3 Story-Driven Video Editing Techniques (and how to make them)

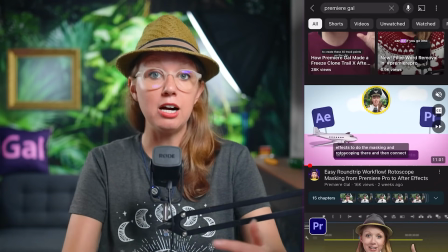12:09 But if you hover over a video now, it actually starts to autoplay the video.
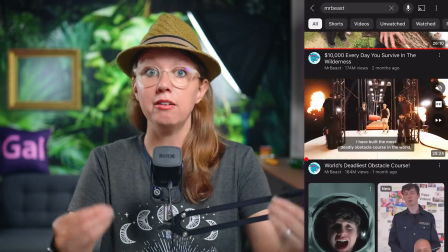12:13 So it's important to factor in what visuals are there that can help capture that viewer to then, OK, I actually want to click on this and see what's going on. So all important things to think about. All right, now let's go on to the next one. Eye trace.
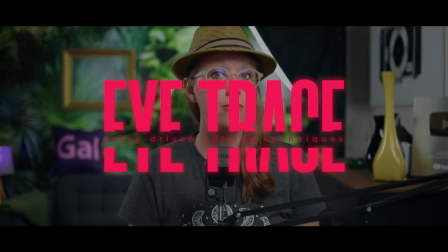12:27 Eye trace is one of the most important fundamentals of both filming and editing, but it's often overlooked. It's kind of a pun, isn't it? Eye tracing from an editing perspective is being aware of where you want your audience to be looking in your shot and making sure that it's easy for them to follow or divert their attention. Let's start off with a very bad example of eye tracing gone bad with this example here from the fight scene from Taken 3.
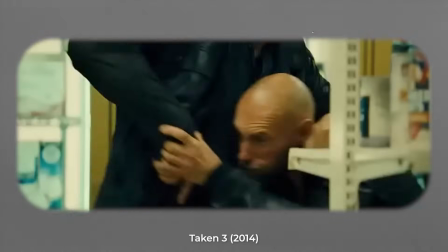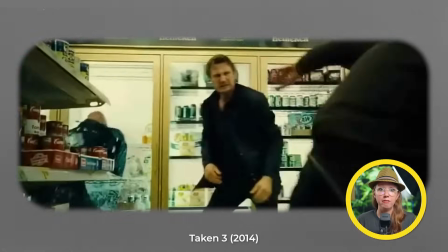13:03 The fight scene looks like it was shot well, big budget, well choreographed, but there's just so many cuts it's hard to know what the heck is going on. Alright, this time I'm going to circle where the filmmakers expect you to focus in each shot.
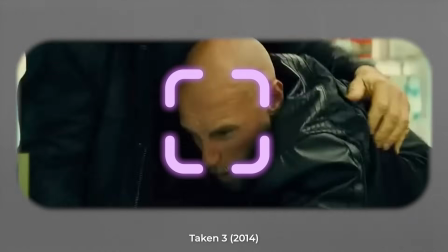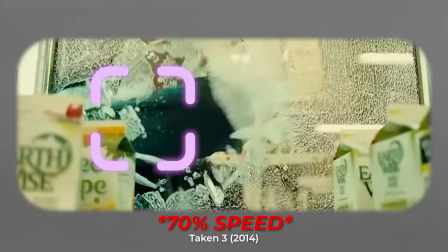13:23 So here, seeing the focus point jumping around constantly just shows that the
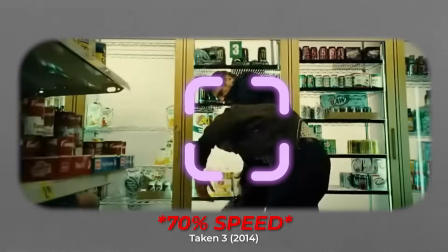13:28 eye trace is not something they had in mind while they were editing this.
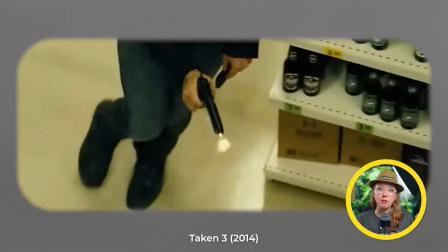13:33 The worst part is how many cuts there are and the character keep getting switched from left to right to right to left.
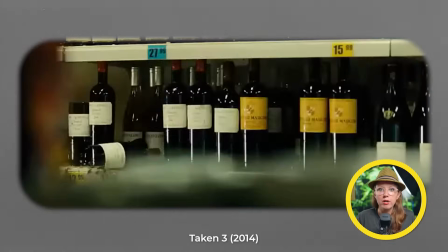13:38 It's hard to keep track of where the bad guy is. With all that said, I'm not saying you need to have the focus point always in the same spot, but it does help when there are a lot of cuts in faster sequences, right? but you can also change the viewers focus to create unexpected expectations. This is why jump scares work so well in horror films. For example,
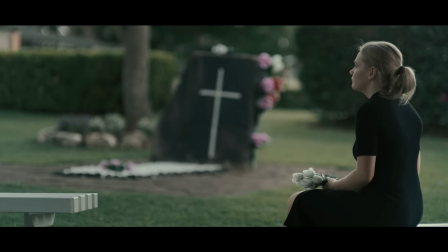14:02 you can have multiple shots where the characters can be doing things on the right side of
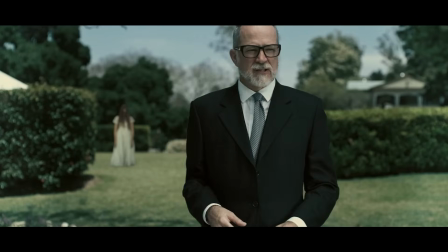14:06 the frame and then cut to a shot where the ghost is visible on the left side. The key here is to give the viewers enough time to find a new focus point in the new shot. And if you get the timing just right, you can do a more subtle jump scare without having to, you know, have that huge in-your-face jump scare all the time. This reveals another thing to keep in mind is the pacing of your cuts. You want to make sure that you give the viewer enough time to see what's going on. As we saw with Taken, the cuts were just way too fast.
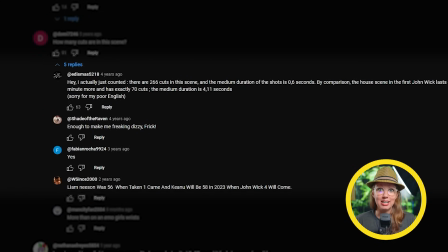14:38 I think somebody commented there was like over 260 cuts in this really short scene, which is a lot. We can move our eyes fast, but when each cut is, you know, less than a second, and it's hard to keep up and find the next focus point.
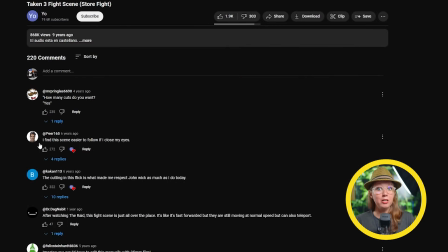14:52 I mean, just looking at the comment section on this video pretty much explains what is wrong with this scene. So we know the bad examples. Now let's take a look at a good example of eye trace.
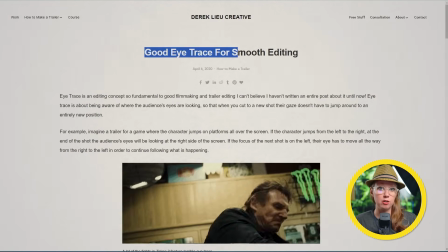15:04 And by the way, I got these examples from this article by Derek Lu. Definitely recommend the read. I'll put a link down below. Let's take a look at this launch trailer for the game Celeste.
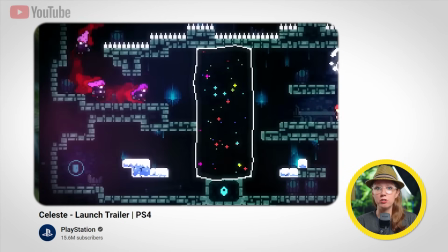15:15 The way that they use eye trays is perfect for showing off a platforming styled game.
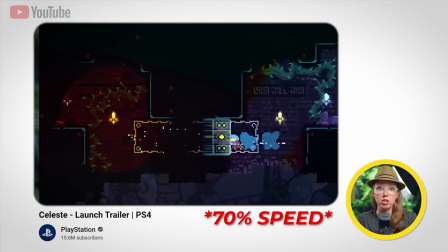15:20 Watching this feels like you're always looking at the right thing because whoever edited this made sure that the focus point of the last shot matched up with the next shot.
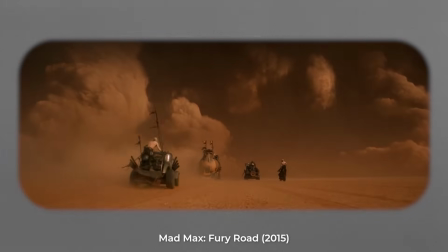15:29 Or what about the 2015 film Mad Max Fury Road? This movie is famous for always putting what they want you to focus on in the middle of the frame.
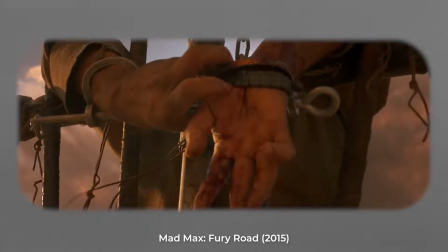15:38 So as long as you look at the middle you're going to know what's going on which just creates It's a pleasant viewing experience.
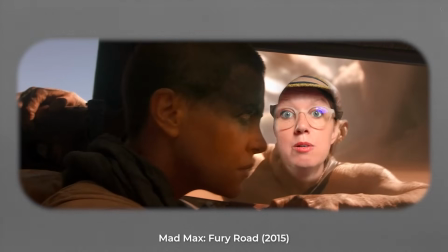15:44 Now, there's not one right way to eye trace in your video. It's just about making sure that you're pointing your viewer in the right direction.
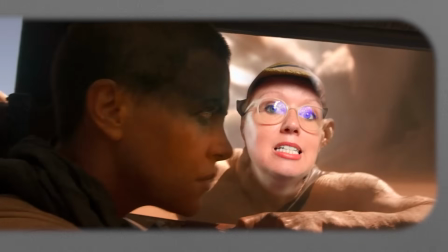15:50 And maybe the point is to disorient the viewer. Maybe you want the point of view to be somebody who is maybe took a candy or is out of it.
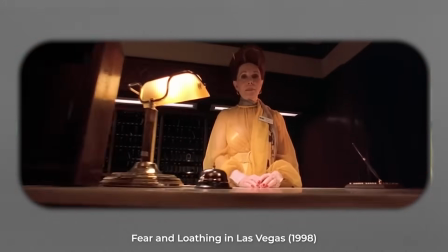16:00 And the perspective is from this person and you can't focus on what is going on. In that case, you want the eye trace to be confusing to show that perspective of the subject in the film. many different ways to approach it.